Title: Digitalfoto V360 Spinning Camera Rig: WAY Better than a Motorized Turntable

If you shoot any kind of video for food or products, I promise you this will make your life so much easier.
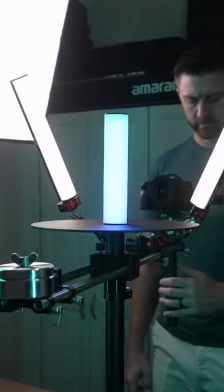This is the V360 rotating platform from Digital Photo, and there is no other piece of gear out there that can create the same types of shots that this can.
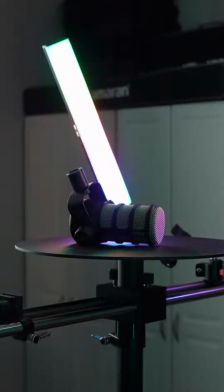What makes it unique is that the platform itself stays still while the camera is what's moving.
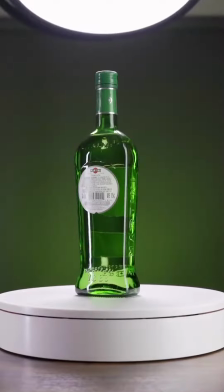Now, I know your first thought might be, well, why not just use a cheaper motorized turntable instead where the platform itself is what's spinning.
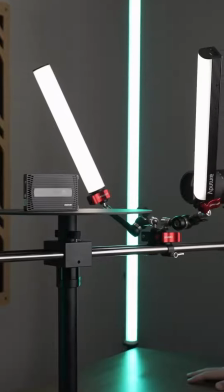They might seem similar, but they produce totally different looking footage and there's a few reasons why I think something like the V360 is significantly better.
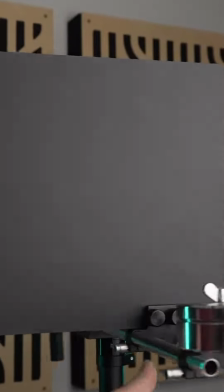It comes with a rail system that holds the camera, a background board, and one of the essential things that makes it so different from a traditional turntable, the lighting. With a typical turntable, the object is spinning so you do get some motion in your shots, but the lighting itself is still stationary.
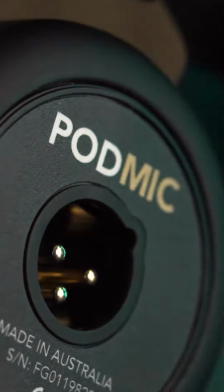I can't tell you how big of a difference it makes when you have the lighting moving along with your camera instead.
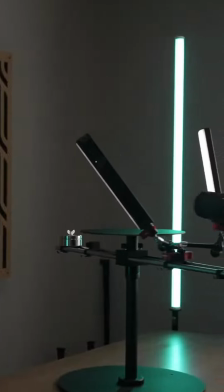Even better, you can set up some lights on the V360 and some on external light stands.
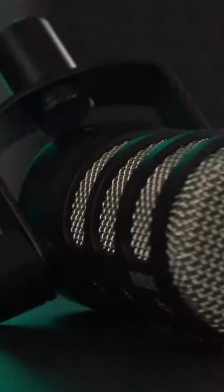That way some are moving and some are not. That helps you get some really cool and dynamic looks that you simply can't get any other way.
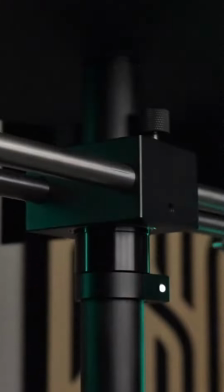The bearings on this thing are super heavy duty and very smooth, so you're not going to get any bumps or jitters, and it's really adjustable to capture different size objects or angles. Another limitation with traditional turntables is that you're stuck with a static background.
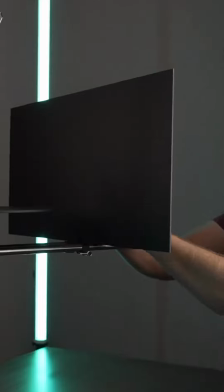The V360 does come with a background holder and black background board so you can get those isolated shots,
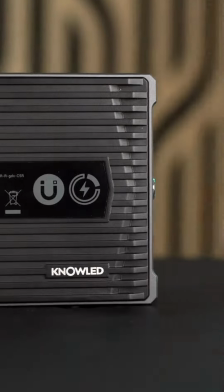but by removing the background, you get some really cool parallax and background blur, which just takes things to a whole new level.
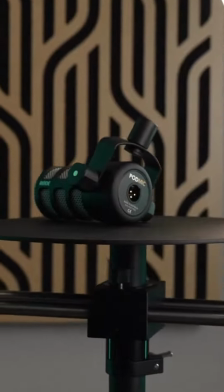Camera movement in general is huge to increase the production value of your content
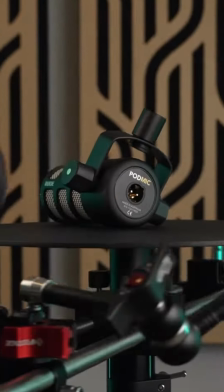and is one of the reasons that sometimes things shot on a tripod look really low budget.
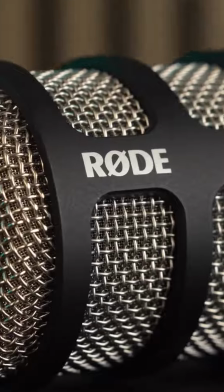Anytime the camera is what's moving, it just adds something special.
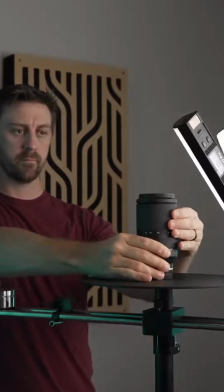Another benefit to the platform staying still is that you can interact with your objects while you're shooting, which just adds another layer of interest to your shots.
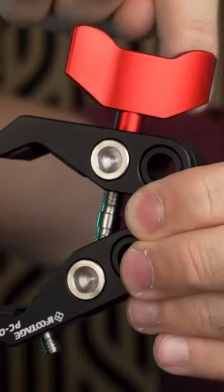With a normal motorized turntable, the object is always spinning, so it's next to impossible to handle it while capturing footage.
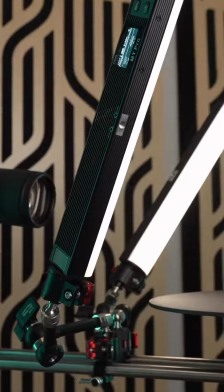As someone who shoots a ton of video B-roll for products, I can't believe I've gone this long without it because it makes everything so much easier and more efficient. And most importantly, the footage it helps me create is just really cool looking. Overall, I think the digital photo v 360 is a must have if you shoot any kind of food or product videos